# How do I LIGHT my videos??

Today, I'm going to be showing you what lighting I use for my YouTube videos.
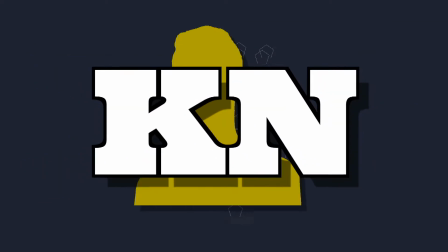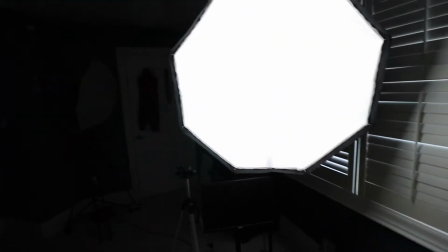[0:10]
Alright, I have just switched over to vlog mode so we can take a look around the studio and see what is happening when it comes to lighting.
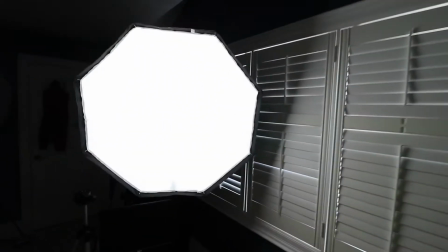[0:19]
So, as you can probably see right now, boom, that is a huge light.
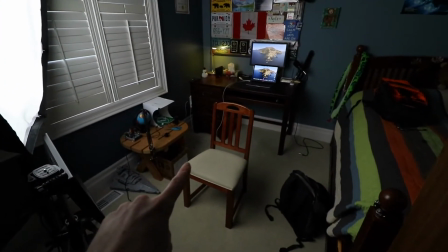[0:25]
Let's take a look at what it is. This is my main key light. That is where I sit for all of my videos, and that is the main source that's lighting me. So, it's actually one of these guys. Let me see if I can get some extra light in here.
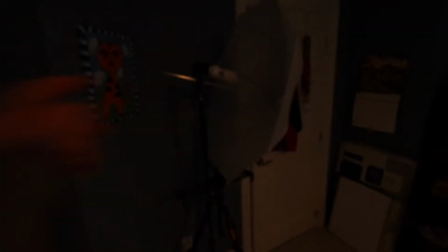[0:40]
So this
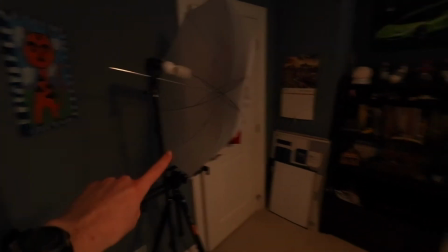[0:43]
right here is the light that guy is using.
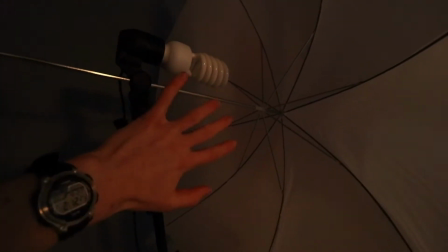[0:47]
So this is just a bit of, these are Neewer umbrella lights.
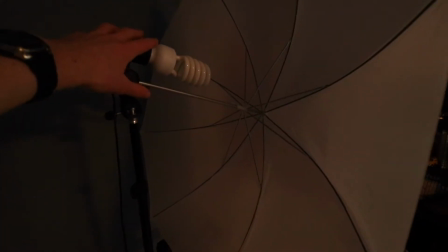[0:53]
I bought a set of 2 off Amazon. So it's just a single bulb on a stand.
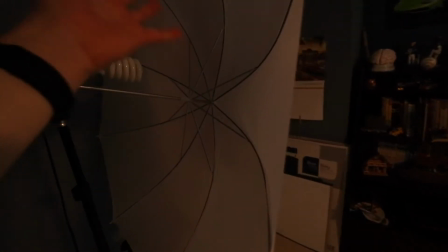[0:58]
This is the one I use for B-roll. It still has the regular old, kind of felt umbrella on it.
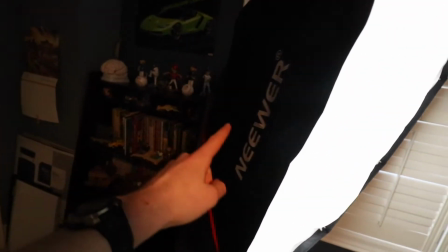[1:05]
Whereas this guy, I picked up a Neewer softbox. It was the bigger size, about $40.
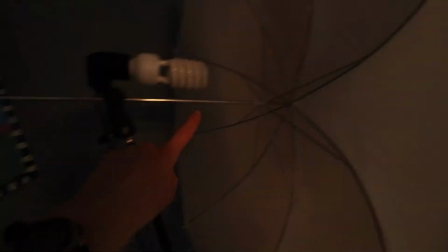[1:12]
So what it does is it's like the umbrella. It has the little pole, and then there's a huge kind of film
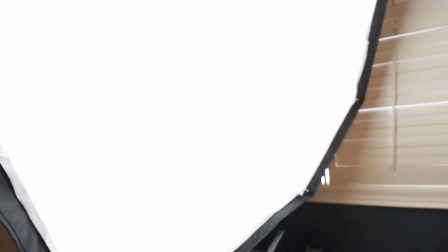[1:20]
in front of it that acts as a diffuser panel.
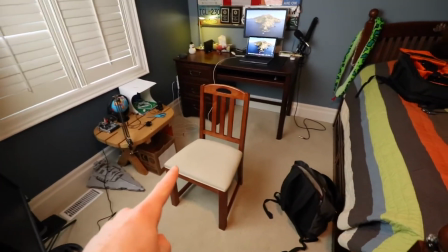[1:24]
So that gives me tons of light when I'm sitting just down here.
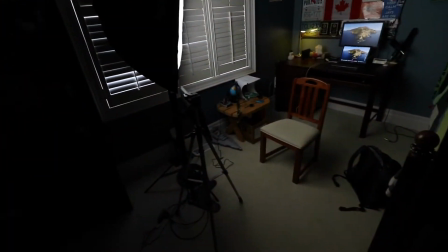[1:30]
So if we turn down the lights here, we'll kind of go back to the regular environment.
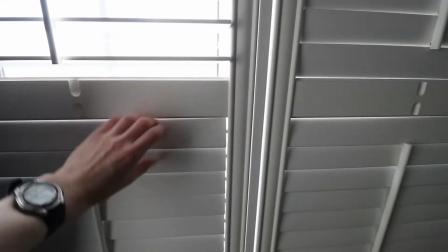[1:36]
There are huge windows back here that do open.
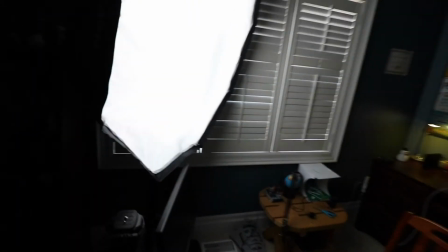[1:41]
Very bright outside right now, but I prefer to have my shot be a little more dynamic and everything like that.
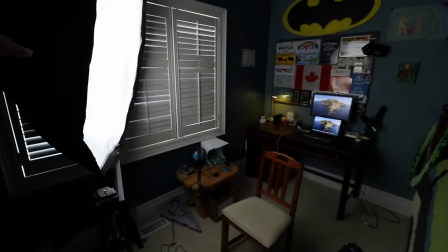[1:49]
So I generally keep them closed unless I don't want to turn on the lights for some reason, or I just want the studio to be brighter.
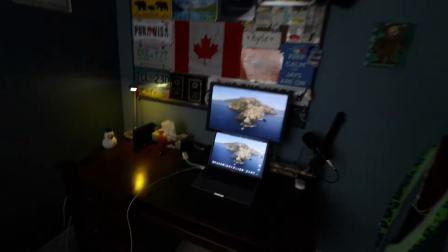[1:56]
In the background, we have a couple things going on.
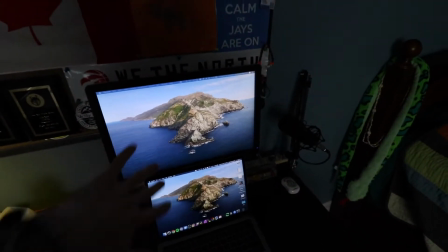[1:59]
That is my laptop right there with this second monitor, just providing a practical in the background.
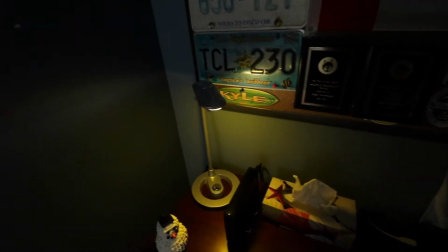[2:05]
Also another practical, we've got this desk lamp, which I just
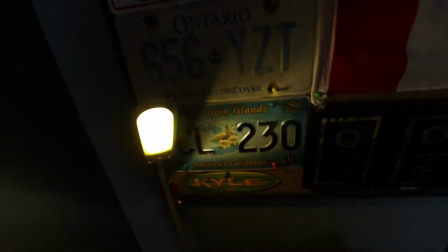[2:11]
double-sided taped some yellow cardstock to. I don't know if you can see that. Yeah, you can see there's just a yellow piece of cardstock taped to it.
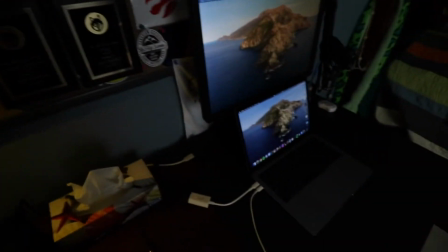[2:22]
And that is the practical I use in my videos, just to give something to look at.
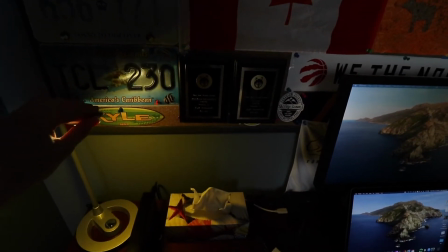[2:28]
And in case you didn't know, practical just means a light that is visible in the scene.
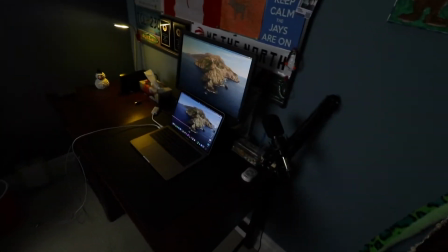[2:34]
And then something else I have, just in case, is this little guy, which I just pulled out of my camera bag.
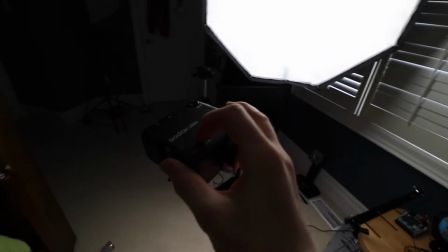[2:41]
This is just in a little small handheld adjustable LED light. You might have seen something like this before. It has adjustable brightness.
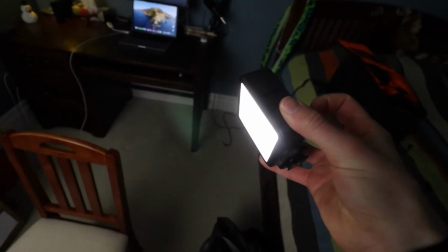[2:52]
So sometimes I, might stick this in the background, or just mount it to the camera,
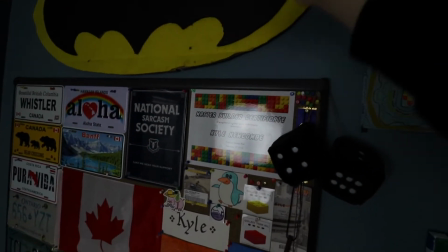[2:57]
or kind of put it up here as a hair light and something like that.
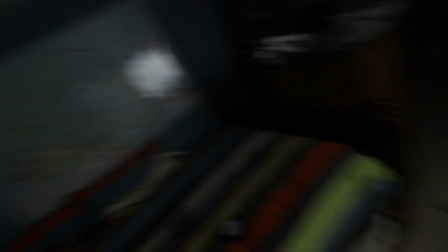[3:02]
And something else to note, just to think about this is the main key light I use.
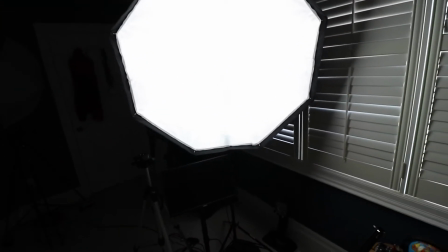[3:08]
I only use one key light, so there is some shadow drop off and variability with me on set. But something else I used to do and still can do is take this other umbrella light that's over here and put it on this side as a fill light,
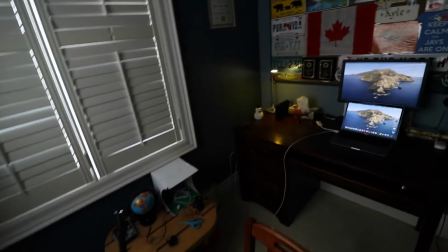[3:24]
less bright one at that. And that can help fill in the set if that's the kind of lighting I'm going for.
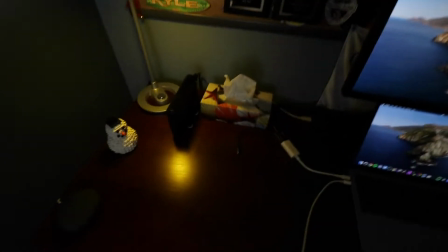[3:31]
And just in case you were wondering, this practical light here is plugged in just into the wall over here.
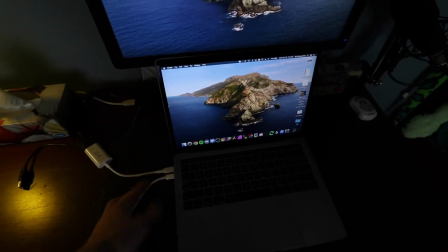[3:38]
My laptop is plugged in with the USB-C charging cable so it doesn't turn off.
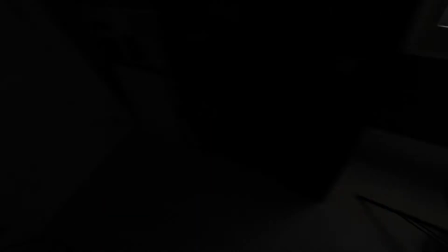[3:43]
And this big softbox boy over here is plugged in via extension cable over here because the nearest outlet is actually blocked by this shelf. So anyway, that is my lighting setup in the studio.